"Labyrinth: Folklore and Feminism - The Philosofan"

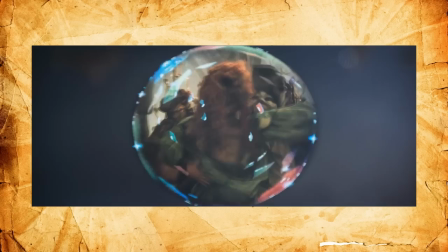[13:16]
The poison works quickly, transporting her soul and possibly body into a soap bubble dream world.
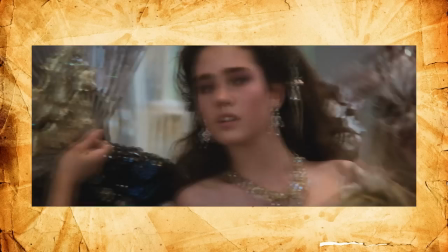[13:22]
Inside is a decadent, depraved mockery of Cinderella's ball. Jareth is there, pursuing her even as she tries to find him in her delirium.
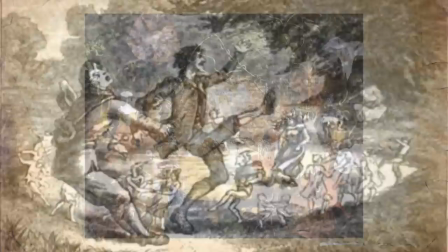[13:31]
Much like this scene, many folktales exist about hapless mortals finding themselves dancing in fairy rings or stumbling upon banquets.
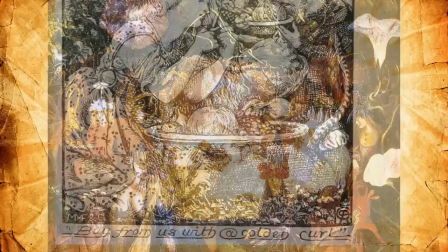[13:39]
The cardinal rule among all these tales is to not eat the food.
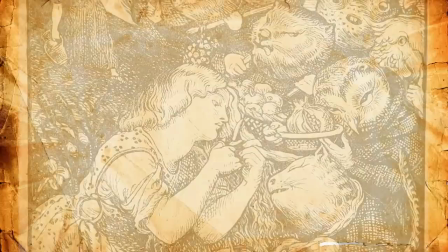[13:44]
Those who eat the food of the fairies must stay bound to them forever, or waste away, unable to eat human food again. That's how they keep you, and it goes all the way back to Hades, Persephone, and that darn pomegranate. I'd like to mention most of my analysis isn't revelatory, groundbreaking stuff. Some of the best literature I've ever read has been labyrinth fanfic that casts Jareth as this lord of the underworld, or literal Satan.
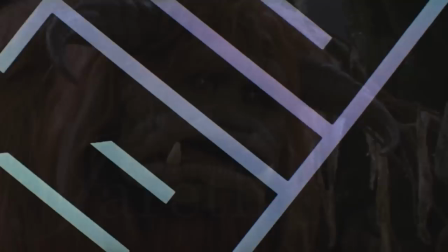[14:11]
I'll link my faves in the doobly-doo, it will not be a list for innocent eyes, but I digress. Or do I segue?
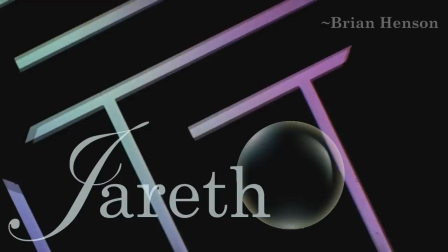[14:20] Jareth as the Goblin King is basically living like the overly flamboyant, fabulous rockstar.
We now turn from the Labyrinth and her inhabitants to their king. May his glory ever be burned against the permanence of heaven. Yes, Jareth, king of the goblins, his royal man-justy,
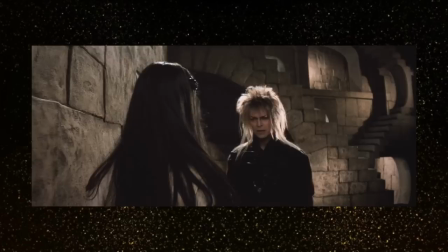[14:41]
is not a goblin, in a narrative or folkloric sense, but something much darker.
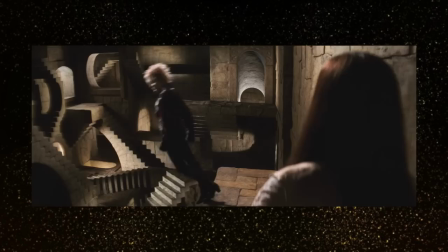[14:48]
By admission of one of his creators, namely Brian Froud, Jareth was written as a tragically romantic character.
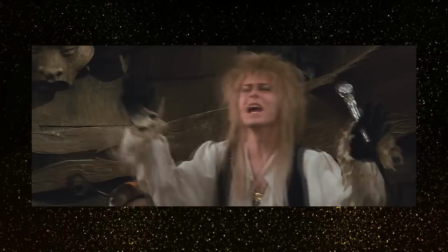[14:55]
So points to our shippers there, and visually Jareth is everything a teenage girl might find alluring.
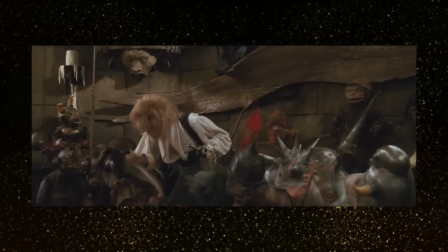[15:01]
There's quite a bit of Heathcliff and Rochester in him, that's obvious.
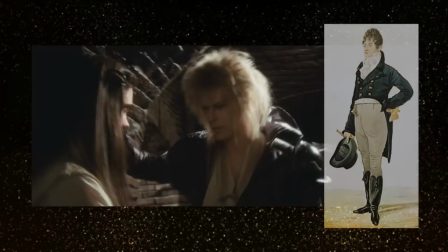[15:05]
But there's also the medieval knight, the 18th century dandy, the Victorian lord of the manor, James Dean,
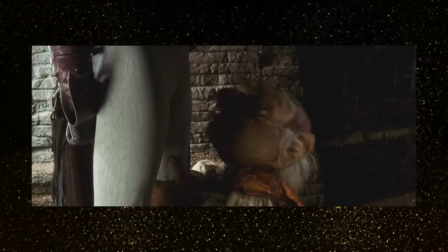[15:12]
and yes, Virginia, even a glam rock star at the peak of his 80s decadence. You think those pants were accidentally that tight?
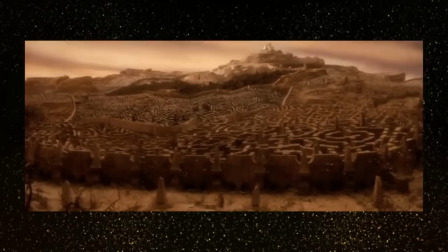[15:18]
No, my friend, that is by design. However, this is all Jareth the character removed from the story.
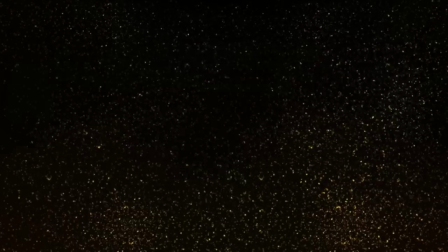[15:24]
Put into his proper narrative place, he becomes a little less a daydream and a little more a nightmare. there.
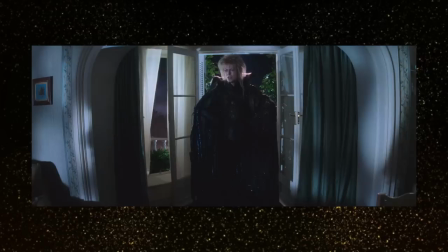[15:30]
His role is that of the tempter and the exacting arbiter of Sarah's foolish wish. His closest mythological cousin is most likely the Errol King.
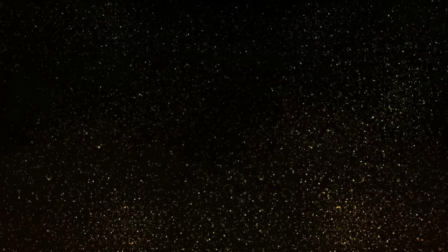[15:38]
He's the king of the fairies in German or Danish legend. He is said to lead children to the land of death, and some say he is the leader of the wild hunt,
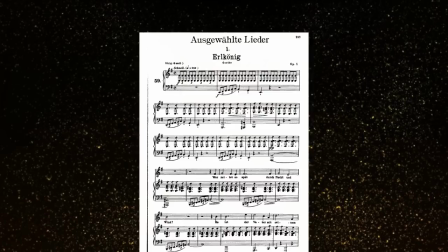[15:46]
but he is most famous for the poem Bearing His Name by Goethe and the song of that poem by Schubert.
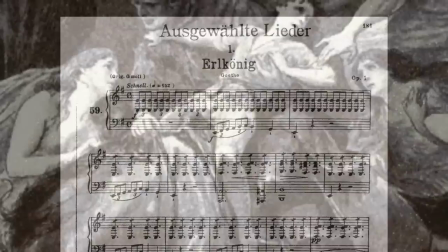[15:53]
This is the same poem where he pursues a child ceaselessly, first tempting them, then killing the child,
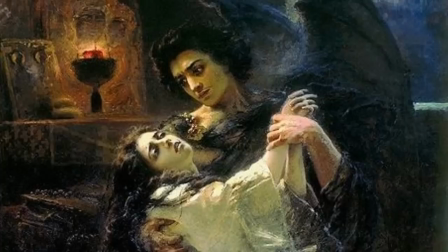[15:59]
all while their guardian desperately tries to save them. There are also Irish legends of dashing fairy princes and poets who whisk human
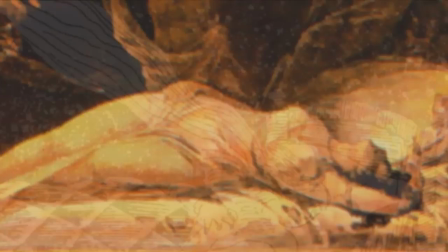[16:07]
lovers away to parts unknown or simply leave their cold corpses behind.
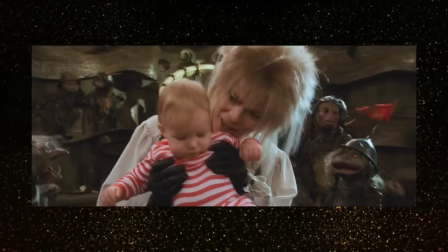[16:13]
With that context, it is clear that at least one child is not walking away from this should Jareth win.
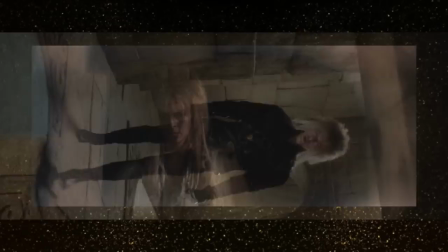[16:20]
Visually, there are clues to this darker tone as well. Beneath the glitter and jewels, there's leather, feathers, and bones.
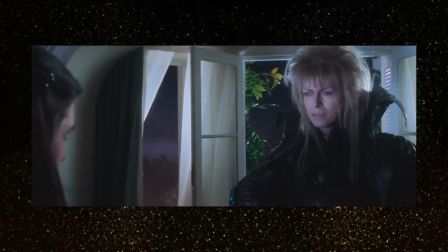[16:29]
His seduction is that of stasis, and empty promises.
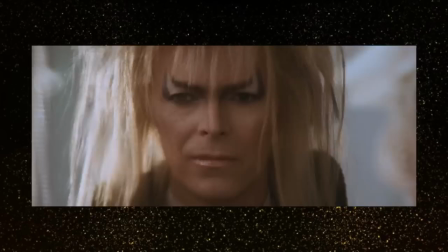[16:39]
David Bowie's own body contributes to his otherworldly nature as well.
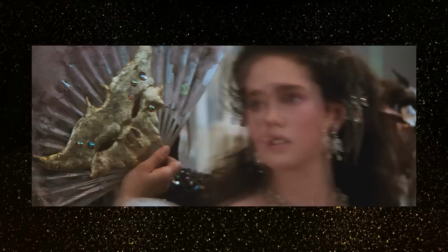[16:43]
One of his pupils is permanently dilated due to a schoolyard fight as a teenager, and also at this time he still had a particularly pronounced canine.
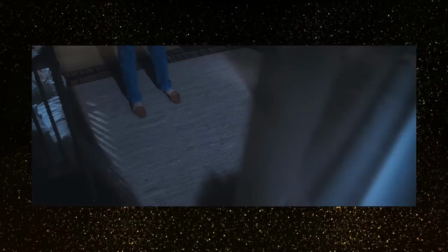[16:52]
The whole effect makes Bowie's Jared seem predatory, almost feral.
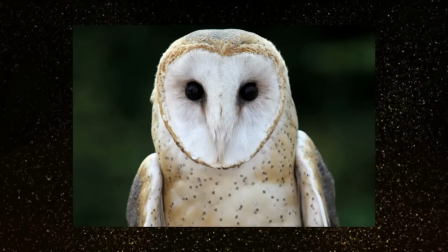[16:56]
The Goblin King is also shown shapeshifting into the form of a barn owl, which has a rich arcane history of its own.
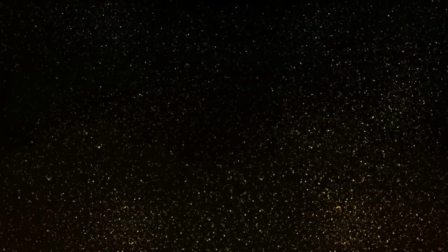[17:04]
Owls in general have always been arbiters of wisdom, dreams, and transformation across the board. Owls were considered ill omens and signs of impending danger in Rome.
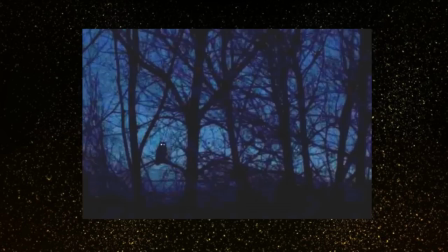[17:14]
They are associated with magic in the Middle East, eaters of children in Malaya, and eaters of mothers in China.
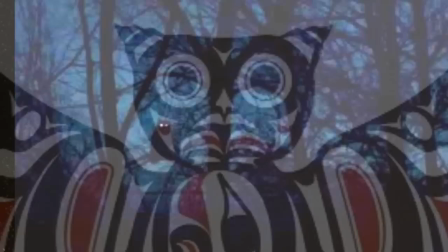[17:21]
They are departed souls in Romania, Poland, and some Native American folklore.